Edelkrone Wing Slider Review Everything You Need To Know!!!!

Hello and welcome to Media Unlocked. My name's Kevin Angel and today we will be talking about the Edelkrone Wing Slider 15.
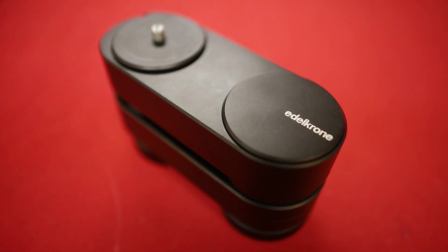(0:37)
Now there are a few different iterations of the Edelkrone Wing. There's the 7, which I think is discontinued.
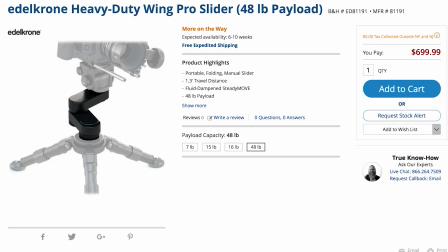(0:42)
There's the 15, there's the 16, and then there's the 48, and those stand for the amount of weight that they can carry. So this one can hold 15 pounds, which is completely fine.
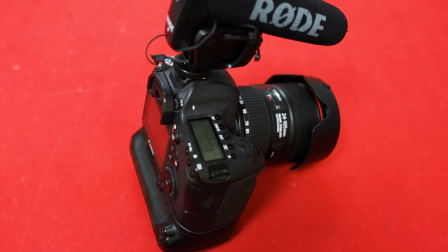(0:55)
I run the Canon 6D Mark II with a battery grip and then a Rode Video Mic Pro, so this is completely sufficient. Basically for any DSLR that you have, it's gonna work perfectly fine.
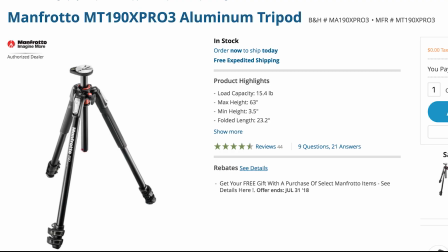(1:08)
Now on the bottom as my tripod, I use the Manfrotto 190X Pro 3, which only comes in at about $170, so it's not the most expensive of tripods that you need in order to make this work, although it is fairly heavy. It stays balanced very well.
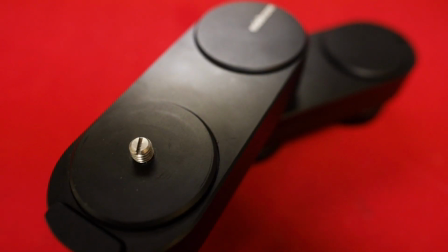(1:29)
It's very compact. It has a 3/8 inch mount on the top, and then there's the 3/8 inch mount on the bottom, so you can screw it into practically any monopod or tripod. It's very versatile.
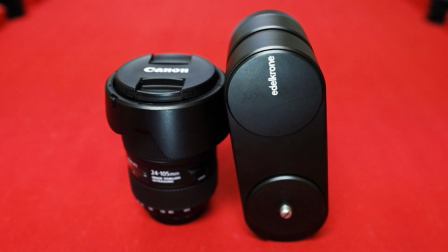(1:43)
It's the size of probably your biggest lens. It fits in my camera bag,
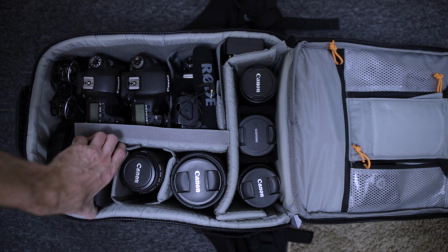(1:48)
which I never thought a few years ago that I would have a slider in my backpack as I'm walking around, so that's a huge plus. It has a great solid aluminum build to it, which does give it its hefty weight, but you know, the weight is not a big deal for me.
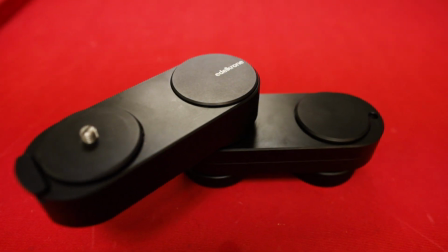(2:04)
I'd rather have a compact, smooth motion option in my bag than worry about having just a few extra pounds that I'm carrying. So let's go on ahead and get into some of the uses that I have for this Edelkrone. The most common use, which is using it as a slider for a parallax effect. Now you might be wondering, what is the parallax effect? And I'll break it down as easy as I can with a video example.
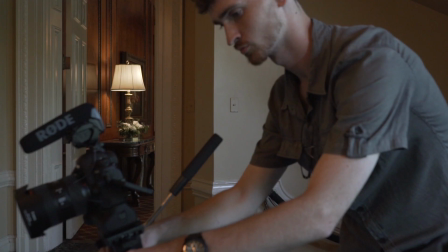(2:31)
So we were shooting at Spindletop Hall,
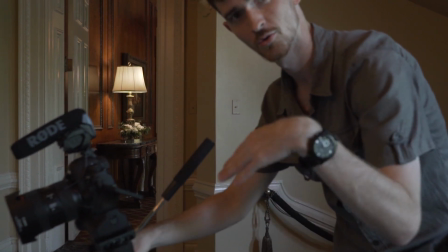(2:34)
and I looked up and seen that the architecture of the roof was absolutely so beautiful, just so ornate,
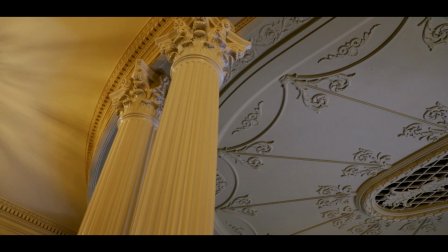(2:42)
and there were a couple layers to it. So my first instinct was to get a slider shot pushing forward and showing the
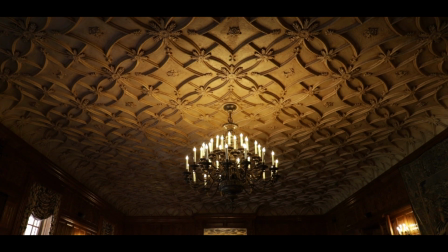(2:50)
difference in distance between the two ornate items in my frame. This is just such a better way in order to showcase the ceiling in this instance, because when you move your camera and don't just pan the frame or tilt the frame, you are adding a parallax effect,
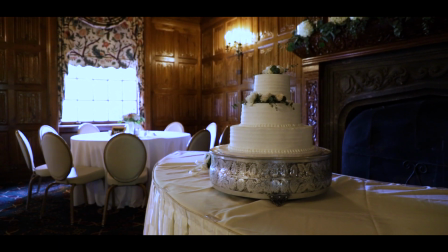(3:12)
which is making the items in the frame that are different lengths away from the camera move at different rates.
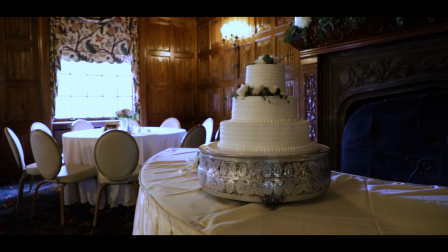(3:20)
Because if you have an item that is a foot in front of your lens and an item that is 20 feet in front of your lens,
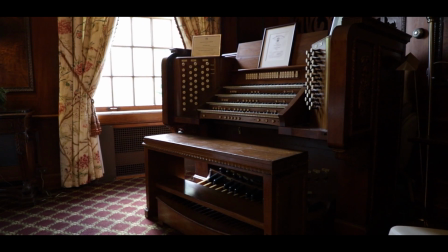(3:27)
the item that is 1 foot in front of your lens is gonna move a lot faster to the viewer than the one that is 20 feet,
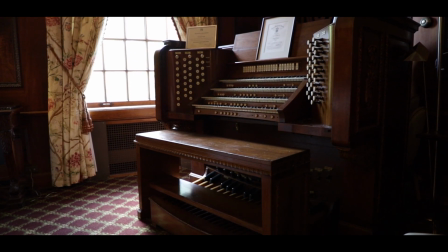(3:34)
which gives this parallax feel, which is just so fun to watch and just so engaging. And that is why I use a slider.
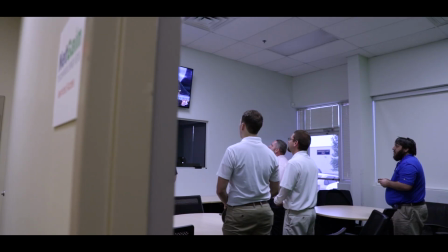(3:43)
I'll use it for sliding from in front of a wall or in front of a door and showcasing or revealing a room.
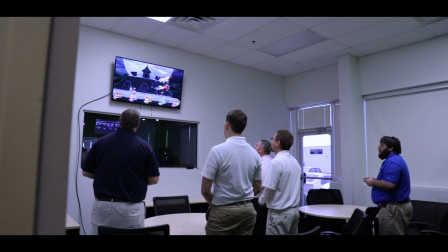(3:52)
That is a very fun way to do things. Or using the autofocus on my 24-105,
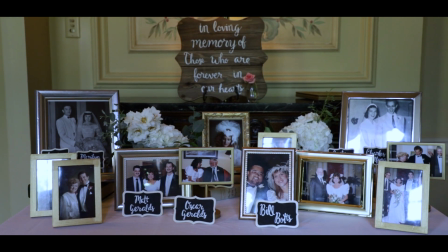(3:58)
I will put an item in frame and I will slowly push into it, which just adds some emphasis to whatever you're shooting. Now, one of the uses for this Edelkrone, which is completely invaluable to me and has earned its way into my bag for probably ever, is for shooting the ceremony of a wedding. In the ceremony of a wedding, one of the main parts you're shooting is the processional, which is when everybody's walking down the aisle.